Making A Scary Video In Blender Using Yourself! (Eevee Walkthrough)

Not supposed to. Hang on. There we are.
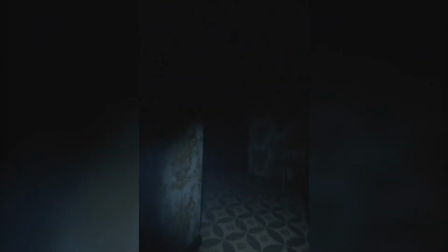0:07 Okay, s***, bros. I'm not supposed to be here,
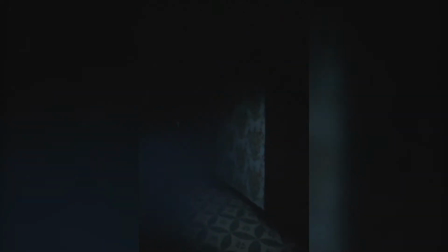0:11 but I heard that this place is crazy and notorious for sightings.
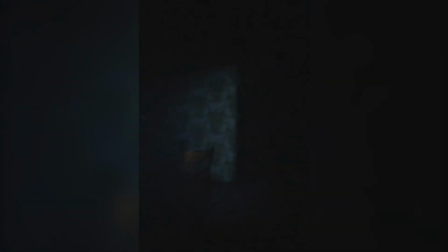0:23 So... s***, what the f***?
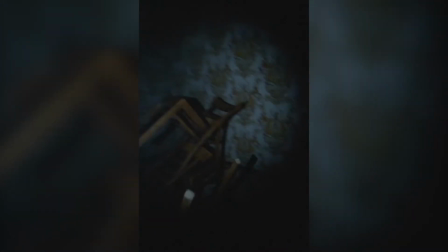0:31 What the f***? It wasn't stacked before.
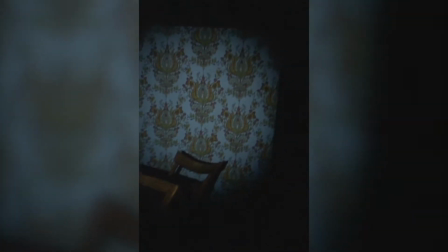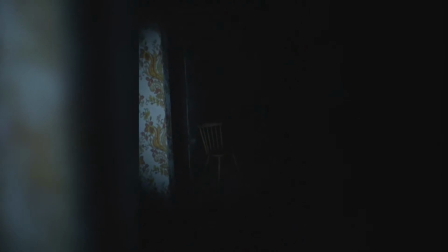0:40 I should totally be live streaming this shit. I should totally be live streaming this shit.
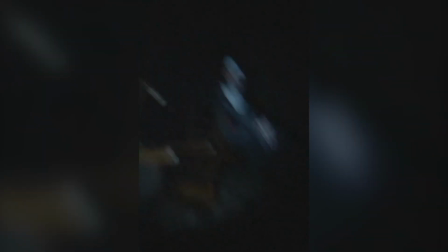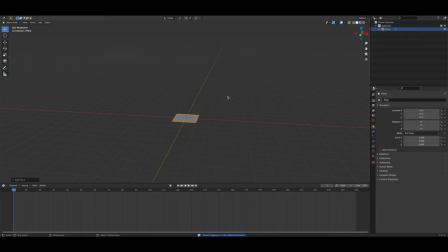0:54 So I just started by building a rough map or room of sorts.
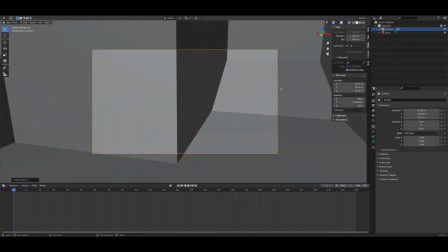0:59 I'm just doing rough blocking with primitive shapes. Now we've added in a camera and we're just keyframing its path.
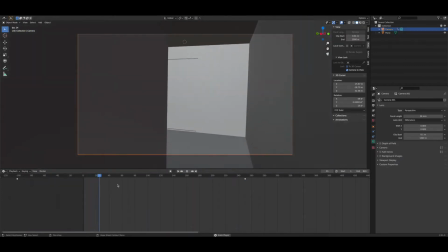1:07 Making sure to add some much needed handheld shakes along the way. now we texture everything we start with the floor then the walls and the ceiling this
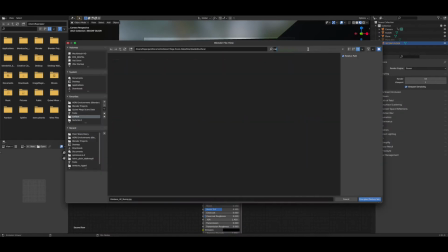1:16 stuff doesn't have to be really good because i am planning on like butchering the final out of this video because i wanted to look you know
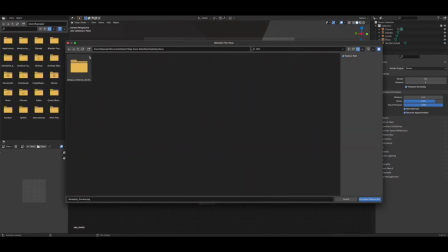1:25 quote unquote realistic so you can just go for like basic texturing if you're gonna you know if you know that the end result needs to look vague
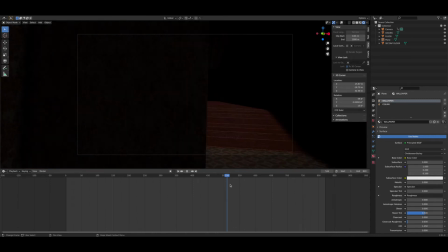1:33 and covered with noise and dimly lit then you don't really need to spend hours and hours texturing this stuff Of course,
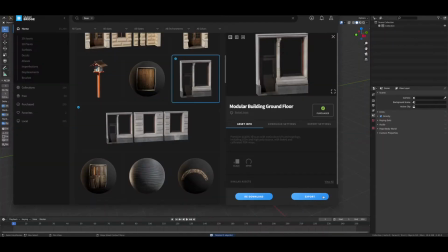1:40 I then needed to populate my room with a couple things at the very least. I was feeling pretty lazy.
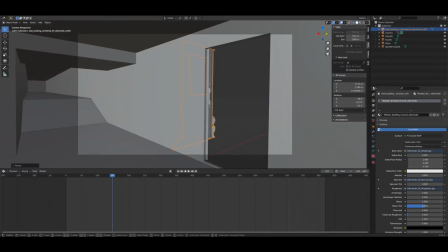1:45 I thought I would hang posters or paintings on the wall, but I felt like this was good enough.
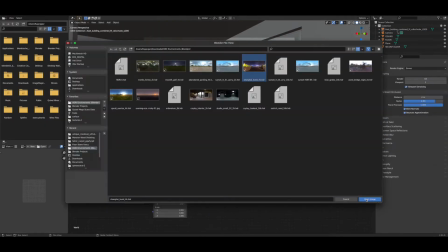1:52 I really didn't decide what sort of location this was. That's totally up to the viewer's imagination.
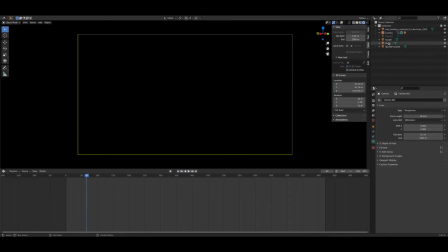1:57 I then drowned out all the ambient light and added in a spotlight and just lit that to look like a torchlight of sorts.
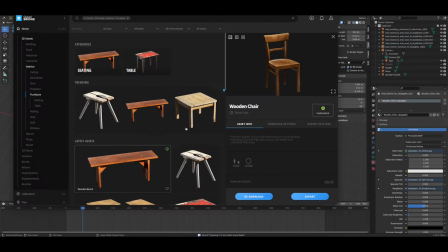2:06 I decided I wanted chairs to be the main element of focus in this video,
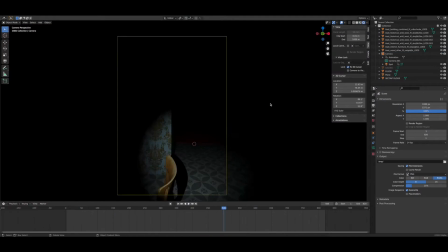2:11 kind of reminiscent of the Blumhouse studio logo intro.
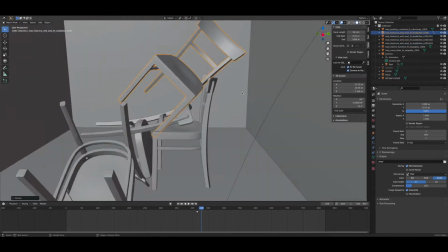2:16 So I just thought I'd pay homage to the classic movement of objects when you're not looking at them scenario in horror.
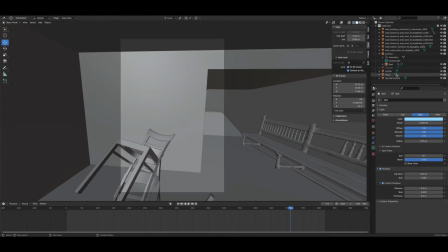2:25 And it worked quite nicely here in CGI. I bet if they did this in live action, they'd have to do it with a motion control system or something, I believe.
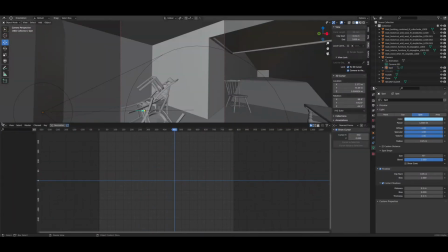2:34 Volumetrics? Yeah, fog. I felt like that was just standard. And of course because we have this intense source of light in front of us,
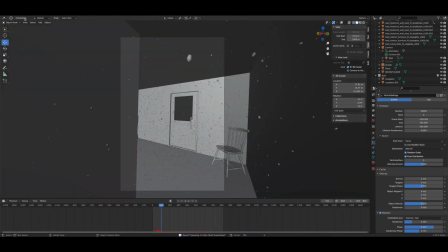2:43 it only makes sense that dust particles would be dancing in front of it, so some fake dust particles.
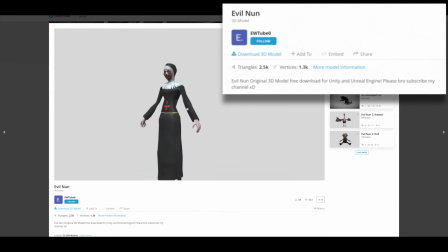2:48 I found this really cool demented none model online by EWTube0 on Sketchfab and importing it into Blender.
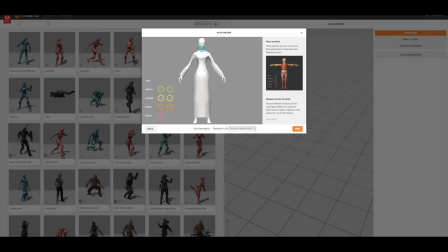2:56 I then exported it again for rigging and Adobe's Mixamo software and found a pose in there that I liked.
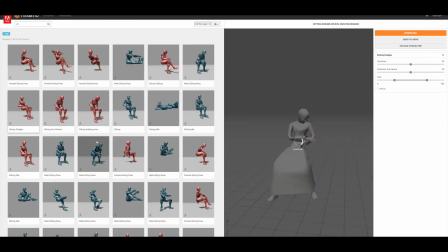3:04 Mixamo is a great way to rig characters that have not already been rigged and to find motion capture data to apply to them.
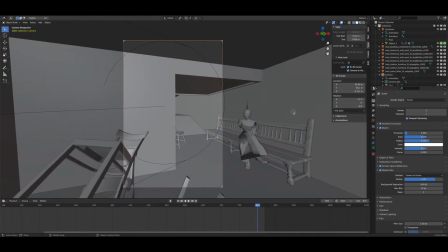3:12 I brought the model back into Blender, made it sit on this chair, made it appear just when the camera was turning the other way.
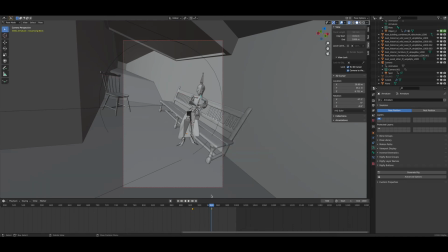3:19 I went in, of course, and animated a little bit here and there just to make her do some subtle movements so she doesn't feel static.
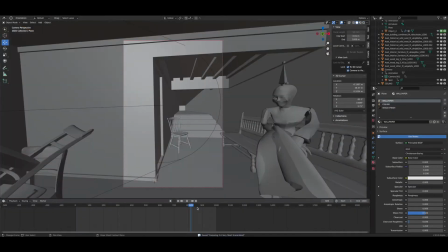3:27 In 3D, you don't want anything to just be static if it's alive so any sort of movement helps and so she's just moving a little bit after
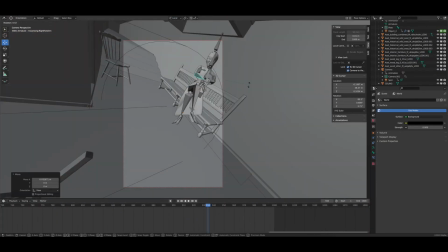3:34 i finished animating her the rest of it was just me tweaking the camera a little bit more to time in with her appearance and um just
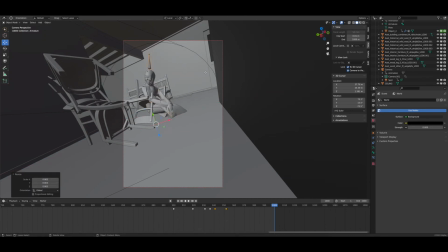3:41 really making sure that i take advantage of the motion blur that i'm going to apply on this so i want to get a lot of that blurred
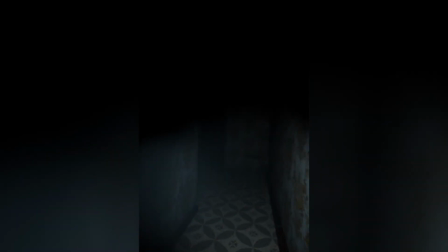3:48 motion from this clip so i can use it later and what you're seeing now is the actual raw output from blender itself like this is the
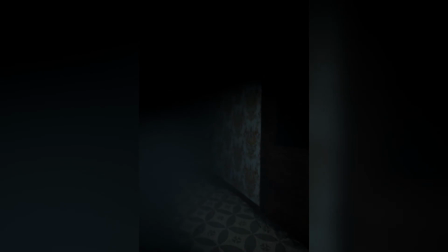3:56 cgi without any post-processing or any audio added to it um no folly nothing this is just like rendered out of blender what you've been seeing
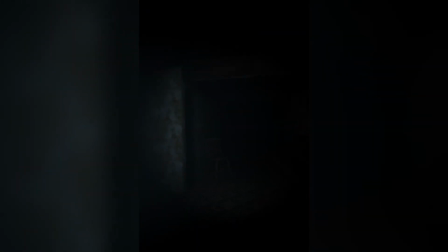4:04 for the past minute this is what it looks like the fruits of our labor if you will um and it's it's it's it's quite boring really you
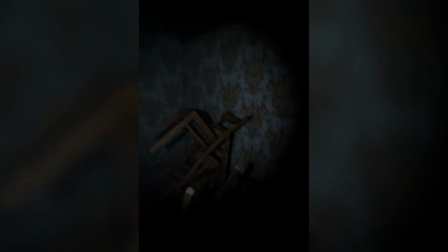4:13 know honestly and anyone should be depressed looking at this so the real magic does happen once you place the sounds i obviously had
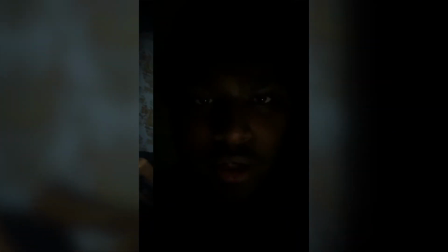4:20 a change of mind and added in a clip of me in real life um you know shot myself in a room with a flashlight and sort of just whipped the
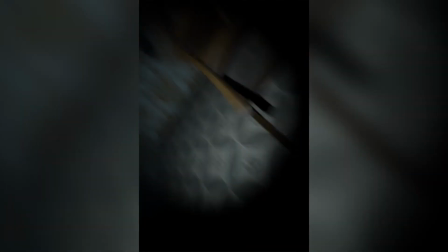4:28 camera around and and and went back to blender and and just animated a small whip of the camera before it started um and just
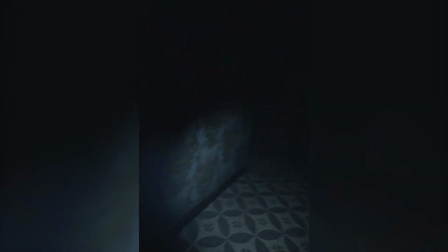4:35 like merged the two so it felt like you know it was it was more grounded in reality like there was a real person there um because cg characters are
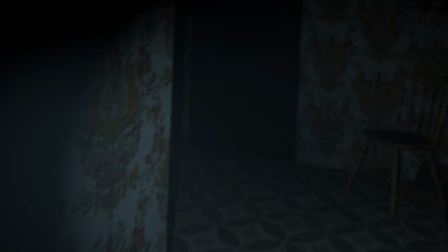4:42 just like a dead giveaway that it's cg of course i added a shit ton of noise on the footage because i wanted to make it look like it
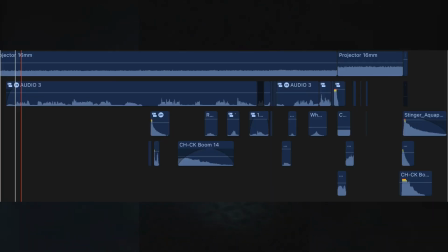4:51 was shot at night on a shitty camera and and of course a lot of calculated folly of varying dynamics and as you probably saw in
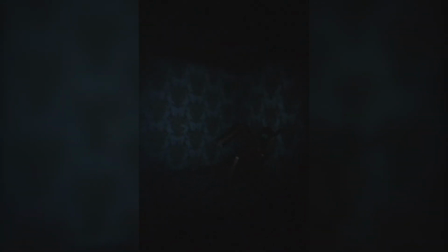4:59 the beginning I did go ahead and add in some freeze frames like he's live streaming I know
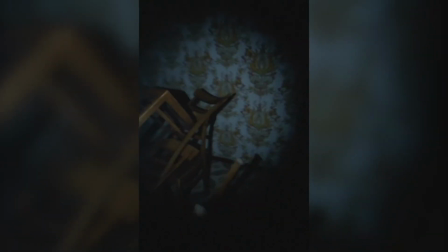5:04 he's not really live streaming in the video and in fact he says he should be but I don't
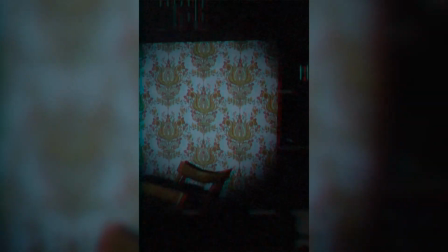5:09 know I just thought it was cool I
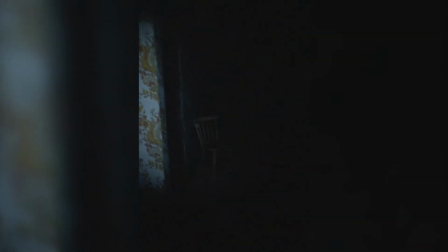5:15 also obviously re-edited the raw footage to create more
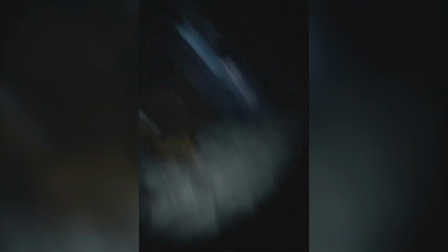5:19 tension before the final reveal of the face. This definitely helped.
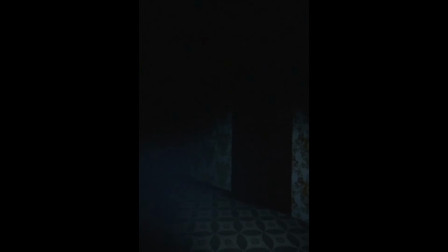5:28 Thanks for watching the video this far and I know I didn't go into much detail,
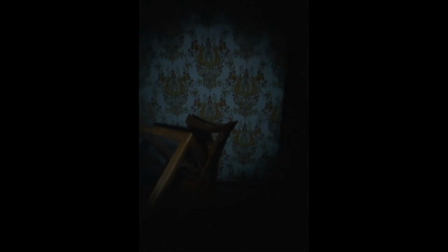5:33 but this was just supposed to be a general overview of how I achieved this effect in Blender and using some editing software as well.